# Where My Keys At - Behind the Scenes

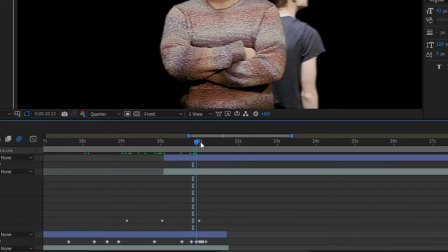Dana Mayfield disappears, and now we have me just being wiped out by Bradley, but Bradley can simply stay there.
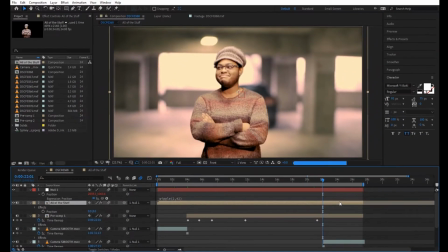So that is what we had for that composition, that top composition that you're seeing right there.
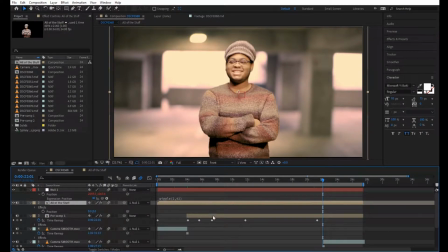That whole tan line is what we just looked at. Now we're going to look at the background layer.
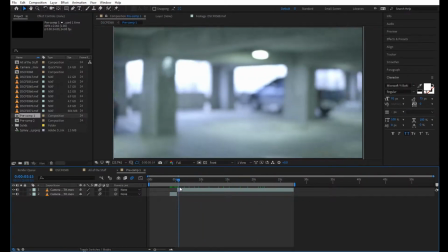So this is the background layer, and the way that we actually achieved this was we put the camera on a dolly and literally just walked the camera in circles, and this was to get our base plate.
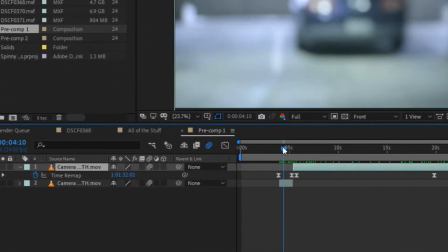Now this was very shaky, very inconsistent. I am not the best human dolly, as it turns out.
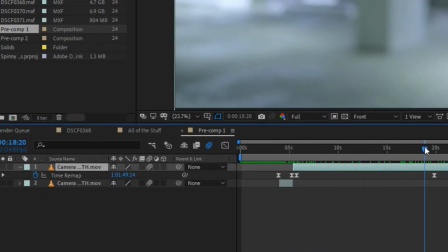So it required a lot of stabilization, a lot of speed ramping. You can see the time remapping right there is what we're looking at.
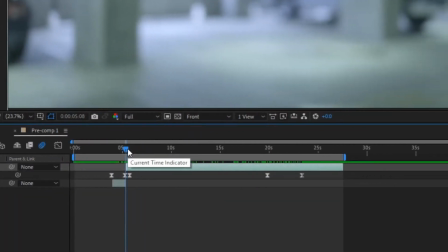So we had to time remap it to make sure that it was a constant speed, a constant turn, if you will, throughout the entire video.
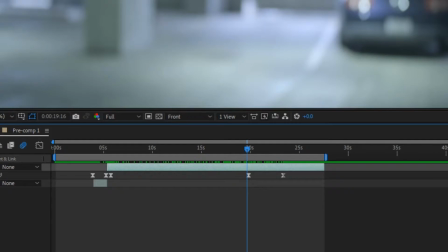And you can see that this background layer is a lot bluer than what we end up with right here.
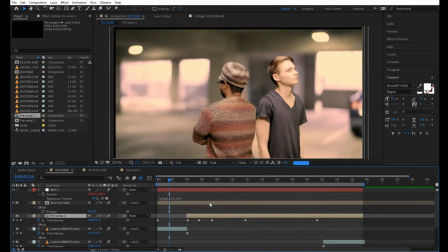And that is because we applied some color correction on top of all of this.
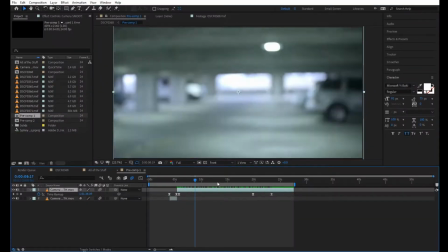We used adjustment layers, and then of course we just applied color corrections to the individual compositions.
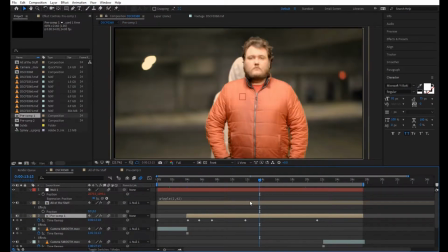The last thing that we did was we added some handheld motion to it.
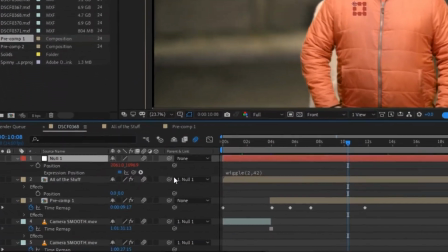I find that that really adds a lot of realism sometimes, is just simply adding some handheld motion. So you can see this wiggle expression right here, wiggle 2,42.
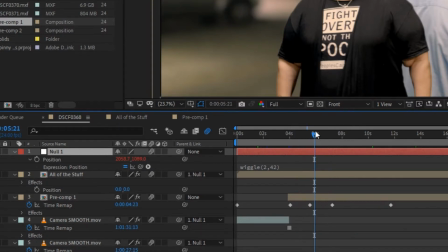That means it's wiggling 2 times per second at 42% of the null. We attached it to a null. For those of you who don't know, a null is basically an invisible layer that you can assign properties to.
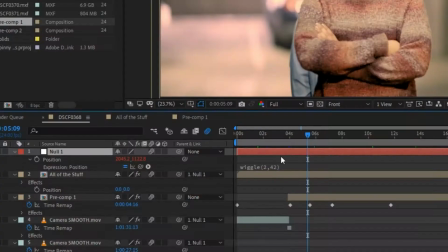And then you can attach your other layers to those same properties. So we used this null to create a wiggle expression,
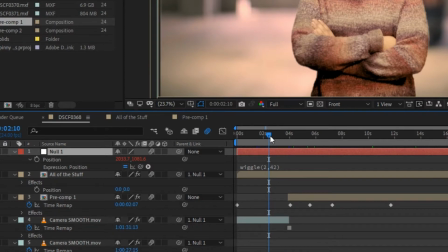and then we attached our 2 other compositions, our top layer and then our bottom layer, to that null.
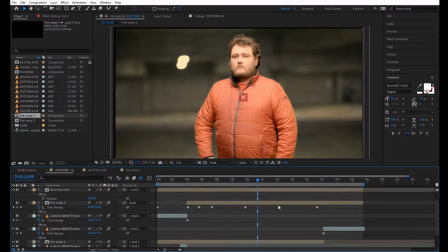And that's how we ended up with the nice handheld look. Helps sell the effect a little bit more.
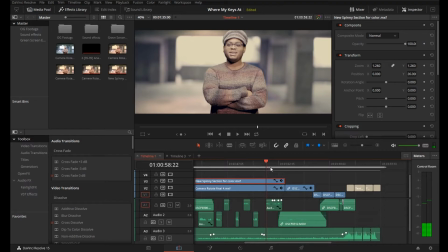And we end with Bradley's lines.
Somebody must have stolen my keys. It must have been Caleb.
We're just going to cut right back to the car. We did have the interstitial stuff, the stuff that we needed, like him walking back to the car and everything. I find that that's not really necessary all the time. You know, the audience can put that together just by themselves.
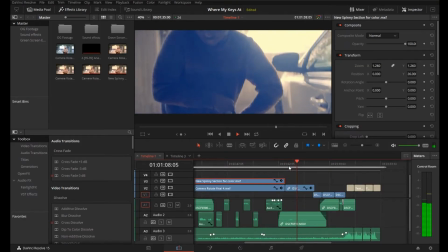So we just cut right back to him picking up his bag, zipping it up, and this is where he does a little bit of a double take right here.
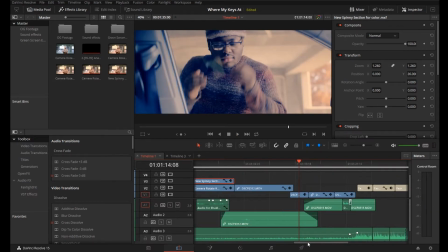Camera is now inside the car, and we cut finally to the note with the keys.
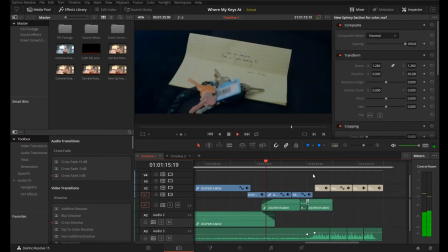And that's kind of the payoff of this whole thing, is the keys are sitting on the note inside his car.
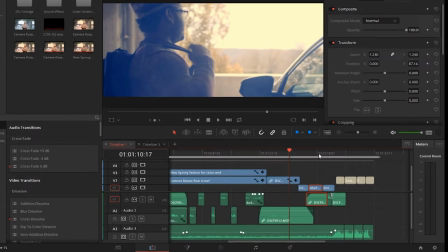And then of course we keyframe the audio mix, the song, to keyframe up to raise the volume as the video fades out.
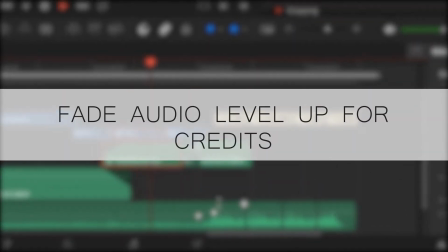And so we go into those titles, we go into the sequence with crediting everybody. And you usually always want to raise the audio levels on those. Another thing that I want to point out really quick is we did crop this video frame. And so we shot this in 4K, we exported in 1080p.
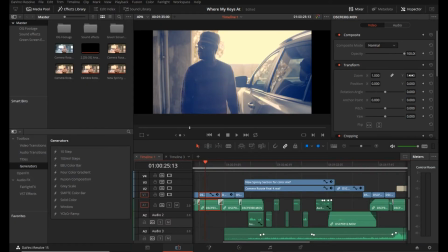We actually cropped the top and the bottom to be that more like cinematic 239, 235. So that's all we have, guys. Thank you so much for tuning in to another FPTV behind the scenes video. Hope you enjoyed it. Like, comment, share this with your friends. Come into FPTV sometime. We'd love to see you. And always remember that no matter how cool or crazy any of these studio labs look, you can achieve everything with the equipment here at FPTV. So green screen, advanced field cameras, tripod sliders, everything like that is totally at your disposal. And you can make insane stuff just like we're doing here. Once again, thank you for your time, and I hope you have a great day.